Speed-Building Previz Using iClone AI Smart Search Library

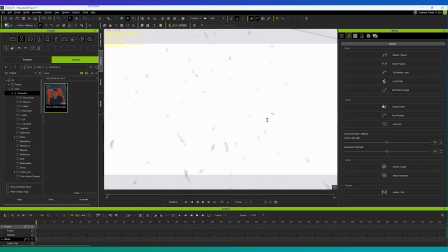The driver from the previous sequence who is injured, and a nurse from the hospital, and one of the paramedic members.
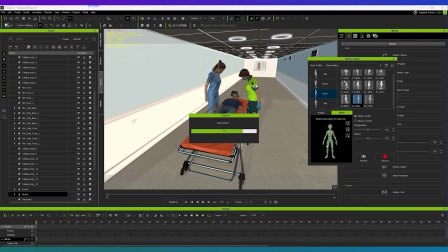And I will create a simple walking animation for both the nurse and paramedic characters. Using the motion puppet tool, I will mask all the other parts of the body and just add a motion to the head of this patient.
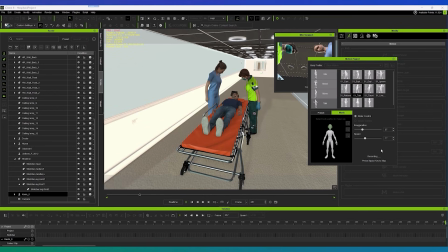And with the camera linked to the head of the character, we can create a point of view shot of the patient.
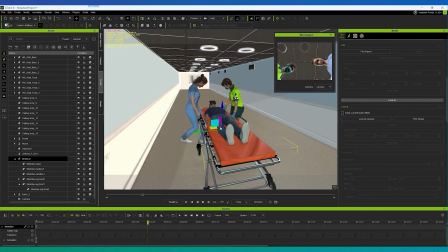We will link all these 3 characters to the stretcher and simply animate the movement of the stretcher from one point to the other.
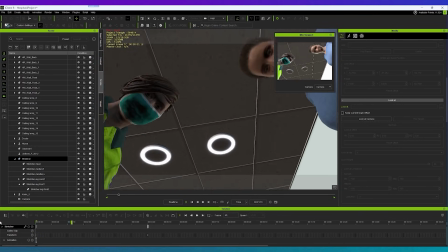I think this shot works for me. And for this sequence, I am going on a non-linear path of the shots.
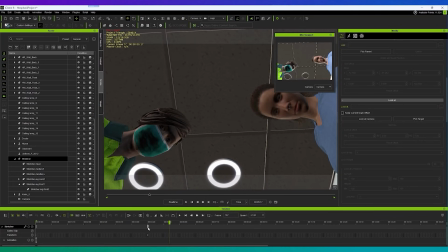So I will create all the shots that I need and edit them later.
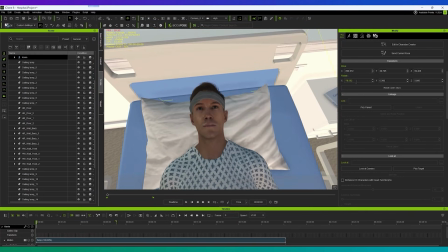For the next shot, I will create a close of the eyes of the patient as he opens his eyes and looks at his wife.
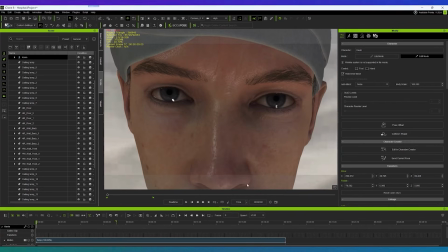So we will use the face key and face puppet tools to create the expression for this character.
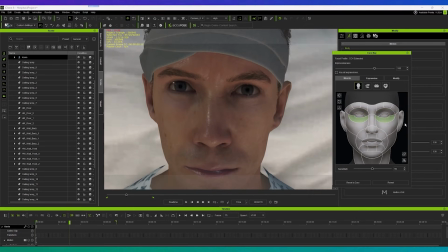And for the next shot, I want to add the doctor and the nurse discussing about the patient.
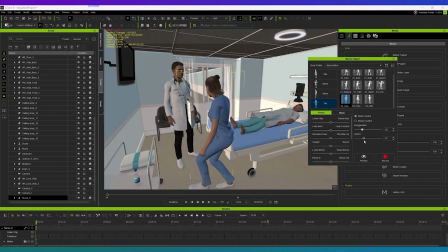So we will add simple motions from the motion puppet tool.
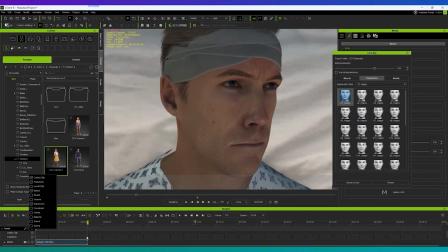So for some reason the actor looks very angry, we'll fix that later.
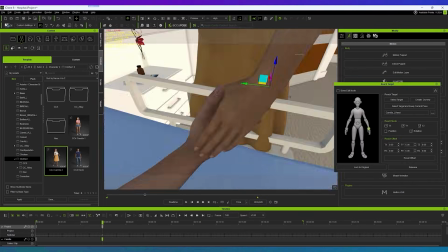For the next shot, I want a close-up of the patient holding his wife's hand.
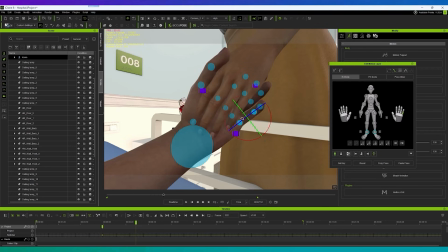This looks good. And let's just create one more shot with the point of view of the patient looking at his wife as she smiles at him.
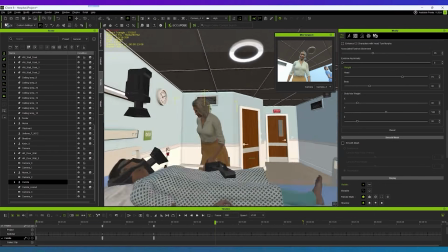And for the final shot, I want the camera to move backwards slowly as the patient and his wife smiles at each other.
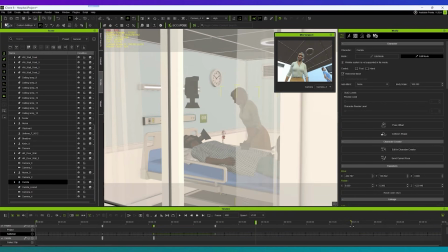And now that we are done with all the shots that I need for the Previs, let's change the lighting of both the sequences based on the script.
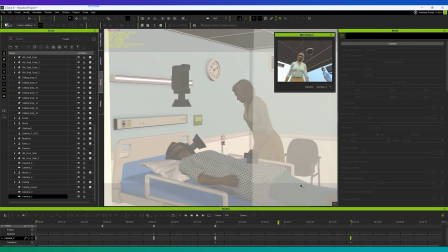So let's start by changing the lighting of this hospital sequence.
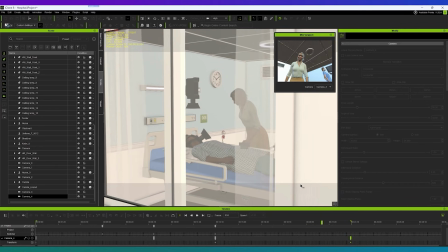Let's delete all the default lights which is available in iClone, so I can do the lighting from scratch.
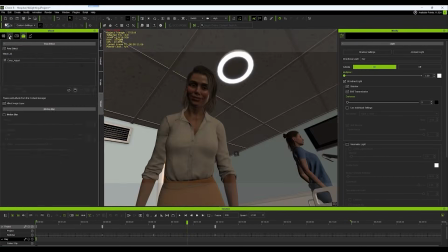So because this is an interior scene and it's a hospital, let's add a lot of point lights to this scene.
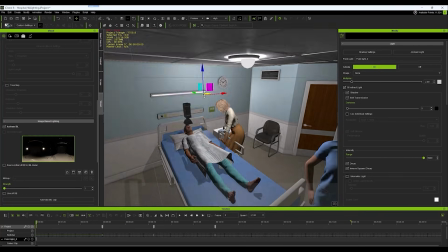And the lights on the ceiling also, I will add different point lights placed exactly at the center of the light.
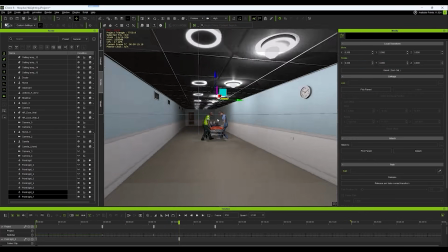And based on each shot that I have added, I will add some fill light for the characters so they can look much better.
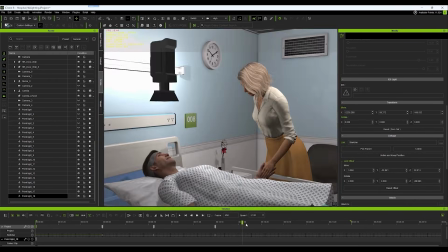And similarly for the accident sequence, this whole sequence happens at night, so we will change the lighting for this as well.
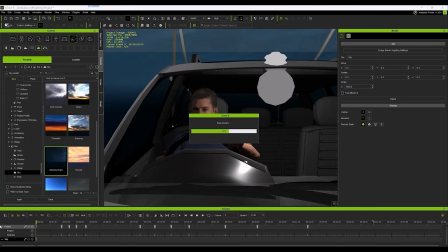I'll remove all the default lights including the IBL over here. And let's place a lot of point lights which will be on the sides of the bridge.
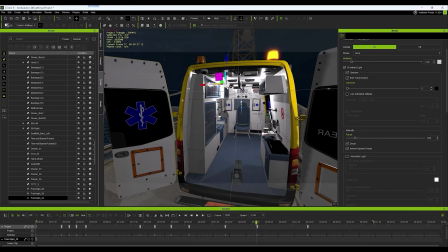And let's also add a light inside the car.
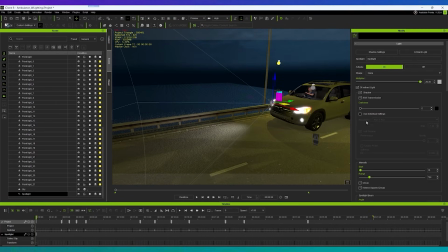And once all these lights are done, let's also create the headlights for the car as well as the ambulance.
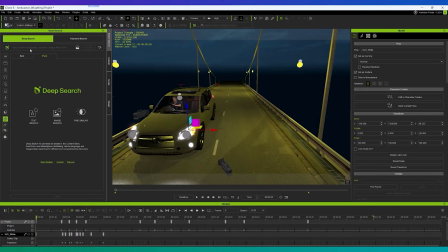So I'll be using the spotlights to create the headlights for these. And I will also add a glow map for the headlights of the car and the ambulance. And I will also search for some low poly cars
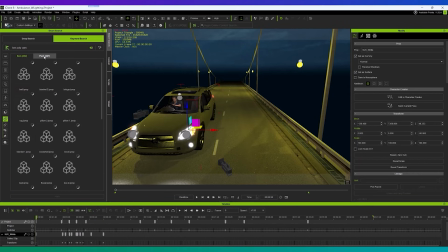in the smart search, and I will use these cars in the scene to add some traffic.
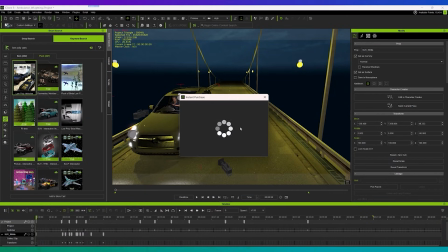And now that all the lights and all the post effects is done, I am going to render all the shots that I have created with both of these sequences.
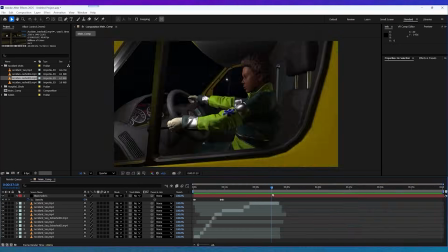And after the render is done, I'm going to edit all the shots in After Effects, adding some sound effects and some post effects.
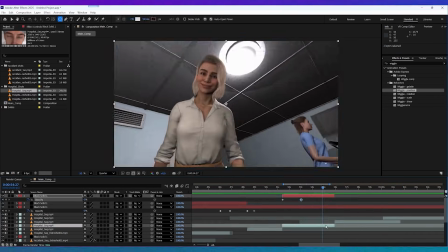And after all the edit, these are the final results of the Previs.